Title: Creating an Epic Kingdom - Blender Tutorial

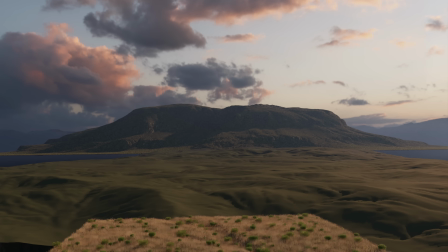8:14 Now let's insert the midground terrain. This is an even easier task.
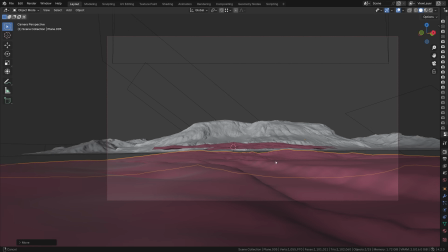8:18 I'm not really paying attention to the scale very much, just making a large chunk and then duplicating it a few times until it fills in that big gap between the foreground and the mountain.
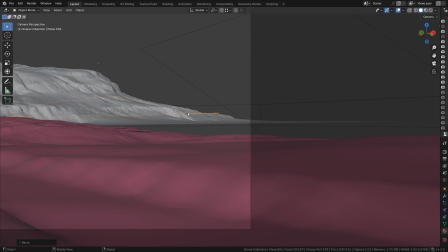8:27 Lastly, the background mountains. I'll just scale them up to be roughly the size as the main mountain or slightly bigger, and then stick them really far in the distance, just barely poking out.
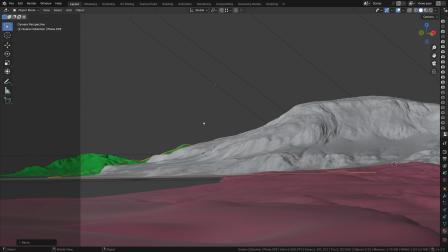8:36 This will serve as a great way to convey distance in the scene. Let's go ahead and render what we currently have.
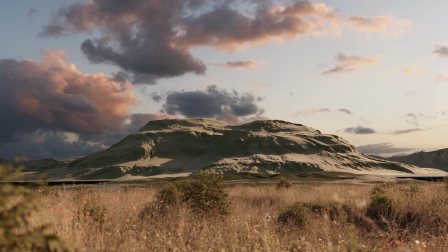8:44 Okay. This is the exact moment where past Cov would have been so confused and dismayed at why it just looks terrible, unrealistic in so many ways. Why does it look so bad? Well, it's because it's missing atmosphere.
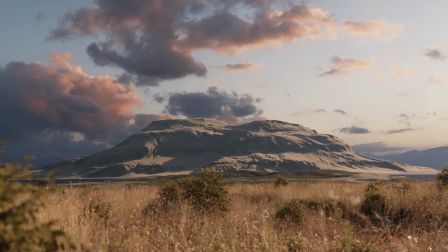8:58 Proper atmosphere is that secret sauce, and we want it to behave just like in real life. I know in the chapter introduction I mentioned scattering and cliffs as well, but it's more important that we add the atmosphere first so that we can properly visualize the next steps. So, chapter 4, atmosphere. Creating atmosphere is one of those weird things where until you get it just right, it doesn't look realistic at all.
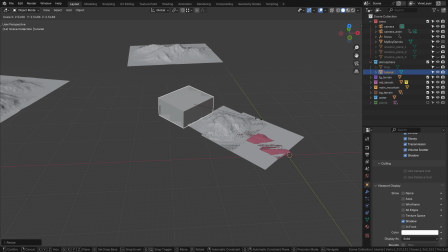9:21 But don't worry, I'm going to show you how to get it set up properly. First of all, actually getting started, we want the entire world to be inside of a giant cube.
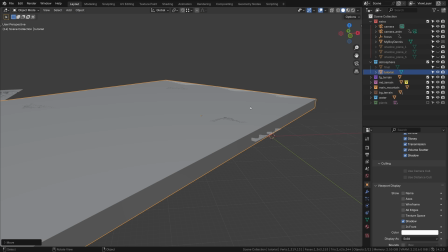9:29 This cube will then have an atmosphere shader on it. So add in a cube, go into wireframe, and make sure it's encompassing everything.
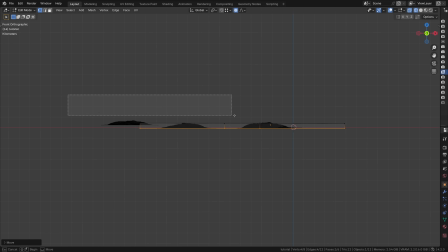9:36 And then make the bottom of the cube start at the base of the terrain and the very top of the cube end at the highest mountain.
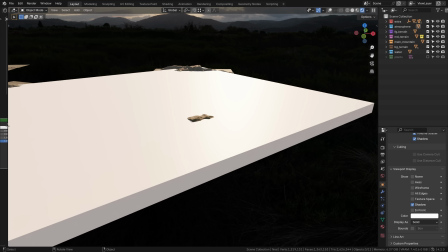9:42 Great. Now let's add that atmosphere shader to it by heading over to the material properties,
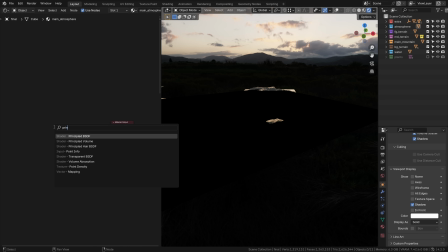9:47 deleting the principled BSDF, adding a principled volume instead, and plugging it into the volume input.
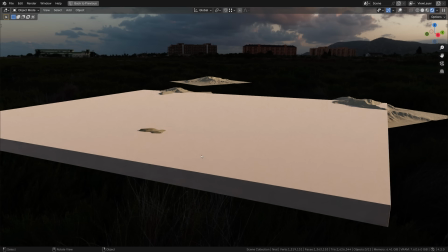9:52 Currently, it's it's crazy dense, basically just a solid block of smoke. First of all, turn the density way down to fix this.
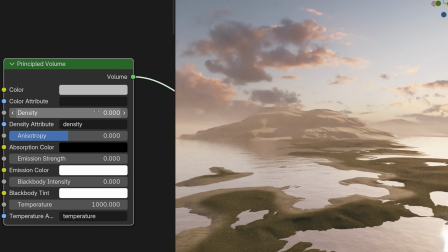9:59 I have mine roughly at 0.0002. Also head over to the anisotropy, and I'd recommend setting it to 0.5.
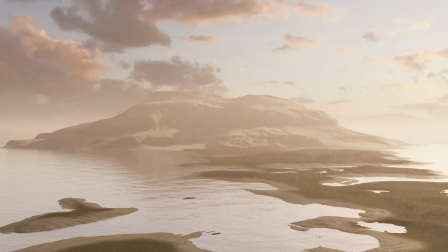10:05 Now, a very important part, but also the easiest way to break realism, is the color. We want this to be a dark blue, so that instead of the mountains in the background showing up like this kind of unrealistic smoky look, they are this deep realistic blue.
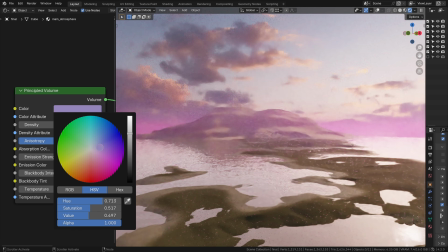10:18 Feel free to play around with the colors, but I'd recommend setting this to somewhere around hex value 2C4162.
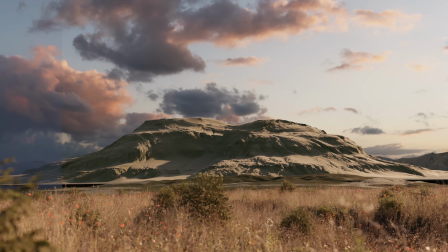10:24 This is at least what I used for the scene, and it works pretty well. Let's go ahead and render out a test shot, and you can see we've actually established a sense of scale and realism in the scene already. It's not this bland, unlit render like from before. Now we are in a much better position to properly visualize the next steps and improvements to the scene.
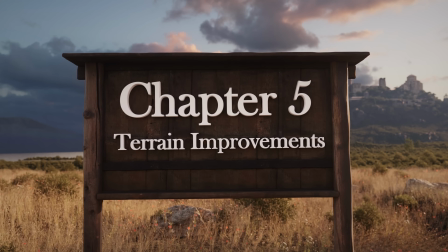10:41 So we can begin in Chapter 5, Terrain Improvements.
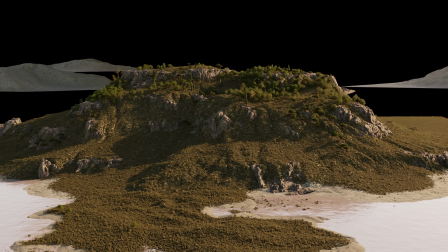10:45 Getting a scatter system to look good at this far away is pretty easy, since you can't really make out the details.
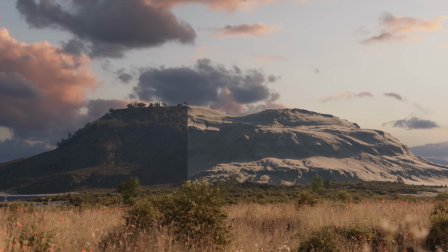10:50 Basically, our objective is just to cover this mountain completely in foliage, not only to break up the CG look of the terrain, but also so that light reacts correctly to it.
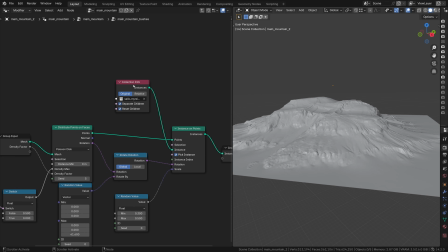11:00 I'll add a new geometry node system to the mountain, using the same setup as for the foreground, and then bring in the euonymus shrub.
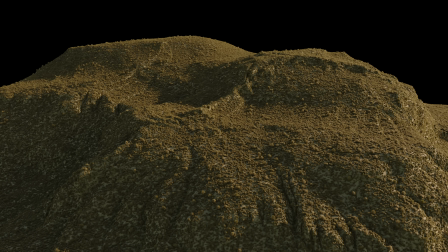11:06 I'm using a pretty high density. I'm also scattering various trees on top like ash, pine, and cypress.
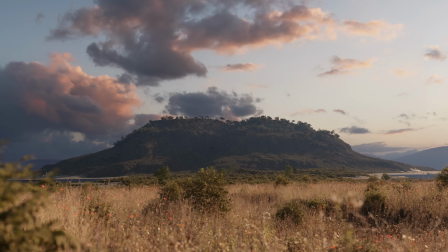11:12 Here's the render. Much better than what we had. Next up, we need to establish more heroic cliffs.
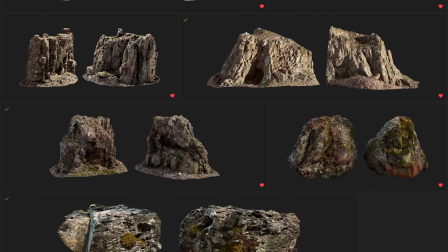11:18 I'll download a bunch of these cool cliff assets from Quixel Megascans and then just hand place them on the mountain,
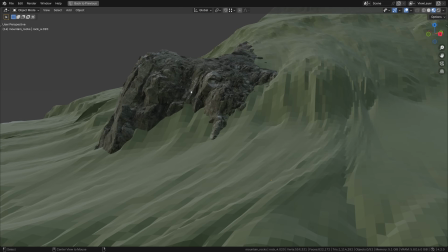11:23 making sure that whenever I duplicate a cliff, I hit Alt-D instead of Shift-D.
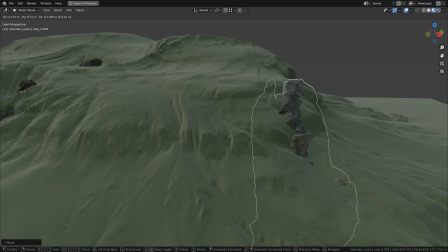11:27 This creates an instance, saving precious poly count in memory. Okay, after a while of configuring the cliff's location, I have this awesome result.
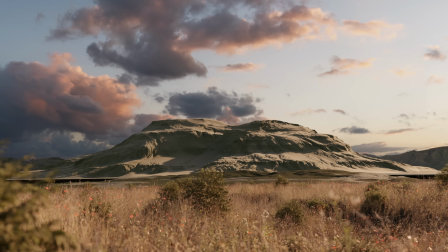11:35 I think now is the moment to mention that the scene really didn't look good until we got the atmosphere in and we got the scattering on the midground and mountain setup.
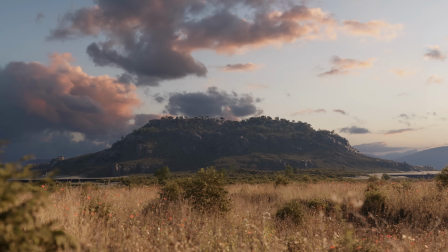11:43 It's really important not to judge your scene too harshly until you actually have all the pieces in there.
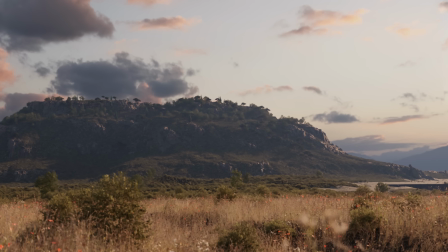11:49 I think that was one of my biggest downfalls when I first started 3D. I would judge the scene too quickly before even having anything in there, and then I would quit before I even had the chance to make things look good. So give things time. Now I'm at a point where I'm mostly happy with the natural side of things.
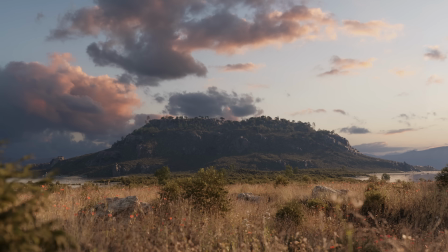12:03 The mountains are great, the plants are great, the atmosphere is great, but of course we are missing the kingdom. Here's before and after adding the medieval style city on top of the mountain. Now, luckily for you and me, the process for developing the city is actually super fun and completely free.
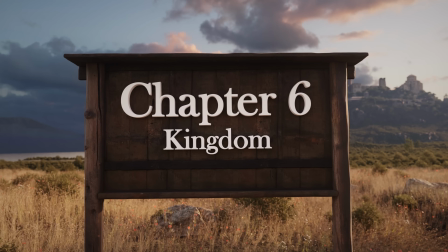12:20 Let's get into it with Chapter 6, Kingdom.